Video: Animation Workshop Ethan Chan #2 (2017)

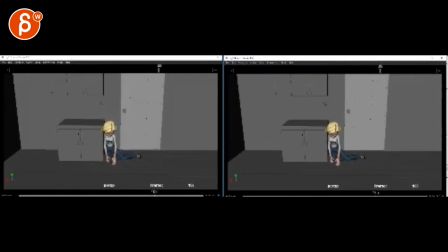0:06 All right, I'm trying to find what the difference is
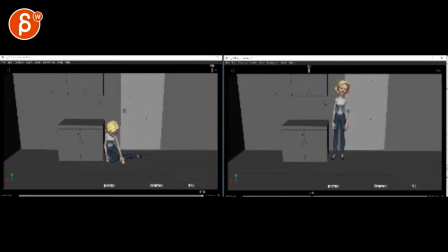0:25 So I have not sure what is different here. I think there's a an arm intersection It gets a bit different through there. 77, no. 83. I don't know if you sent me the same stuff.
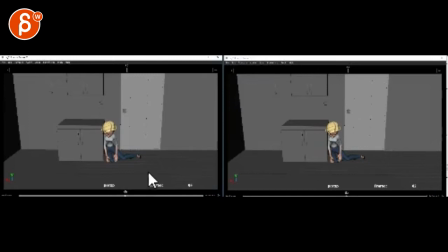0:44 It says 14, it says 15 here. I'm desperately trying to find a difference. I'm looking... It's like those drawings where they're supposed to be the same, and you look left and right and try to find a difference.
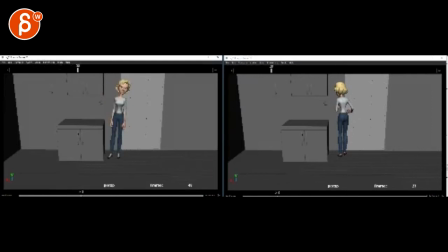1:05 I am also old, so I might be missing something really obvious. The sound is synced up. I have no idea. I have zero idea what's going on here. This is exactly the same thing. I don't know. I'm very confused.
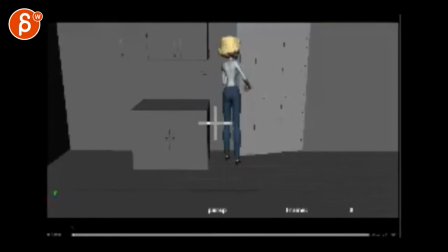1:25 So, yeah. Let me see the email. Audio possible at times? That's fine. 14 is original. the audience just moved down a little I mean it's so really minimal I mean you're saying I don't know it's still super in sync
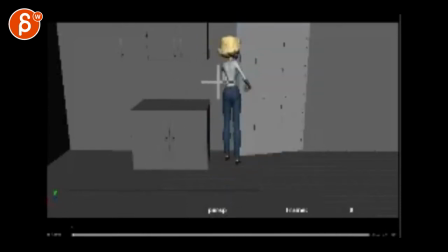1:43 I'm not sure looking at the shot let's pretend this is the shot this is 14 again I don't see the difference it's not like it's 3 seconds off or something the tricky thing is that
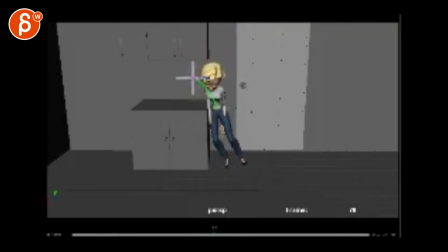2:03 this is a pretty big slide down like she would already start to kind of lean over here then she might readjust to be up here it's just a big drop and the problem is that this is all cool she comes in takes a couple steps here but then then she is this big
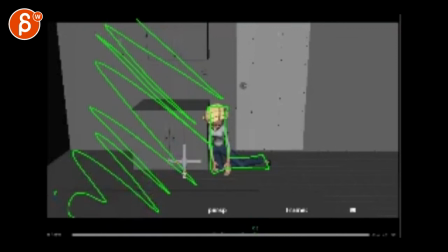2:20 in frame right and we have all of this here. That's a waste amount of space. And then she talks and we don't see her face. She's already looking down.
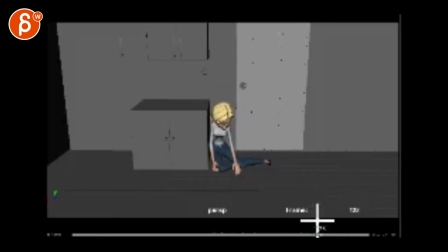2:33 But then just that arm movement, I don't think that would be in terms of body mechanics enough and interesting enough to look at. It feels like you want to do this and her peeking out, does that mean that it's the end of a date? Potentially?
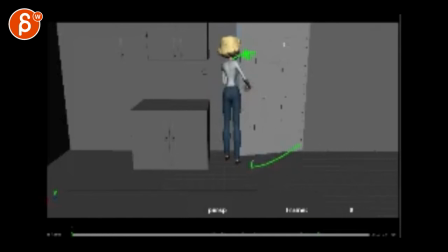2:53 It feels like you want to almost bring that door just a bit more, open that door up, she has her hand here, she can still be here, and you could see just another guy taking a step or two away,
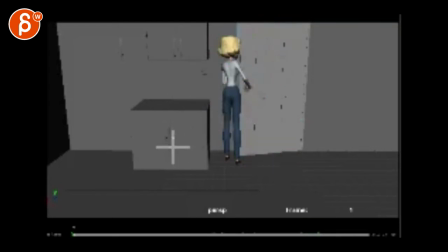3:06 and then she closes the door. and then we understand okay someone's leaving she's closing the door she turns around she slides down and i would wait with the sound right she can slide down but i wouldn't really lean on this here i would just have her lean backwards against the wall and then
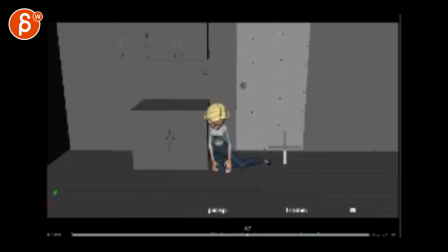3:23 she leans down and then when she gets to this point it's more like if that's the side view she's like this and she wouldn't be her legs wouldn't be out like that her legs might would be out almost like this uh you know and she She could have whatever pose,
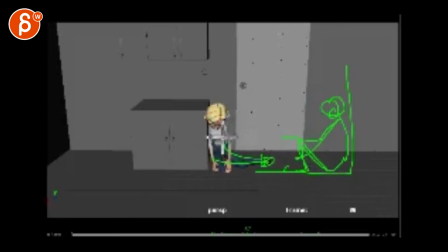3:40 only because basically I want her to lean against the wall. I mean, you can always lean, go sideways with her legs while she's leaning against the wall. But it's something where she's leaning against the wall so she can have her head against the wall.
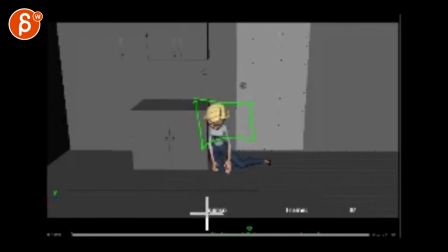3:53 And then what I would do is bring that camera in and then that's your framing. Meaning that, can we turn?
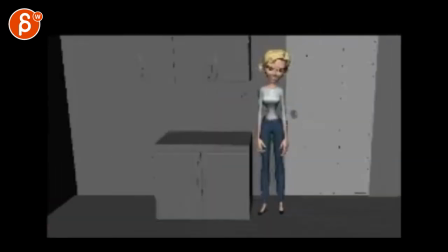4:00 So, imagine she's on the ground now, and I don't think I can zoom in enough,
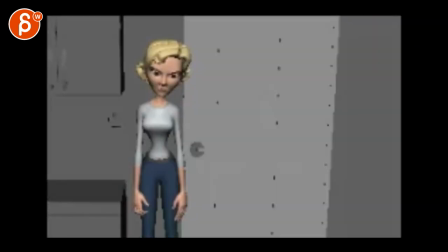4:09 or can I? Can I do this? No, I can't. Hold on. It's going to be very complicated.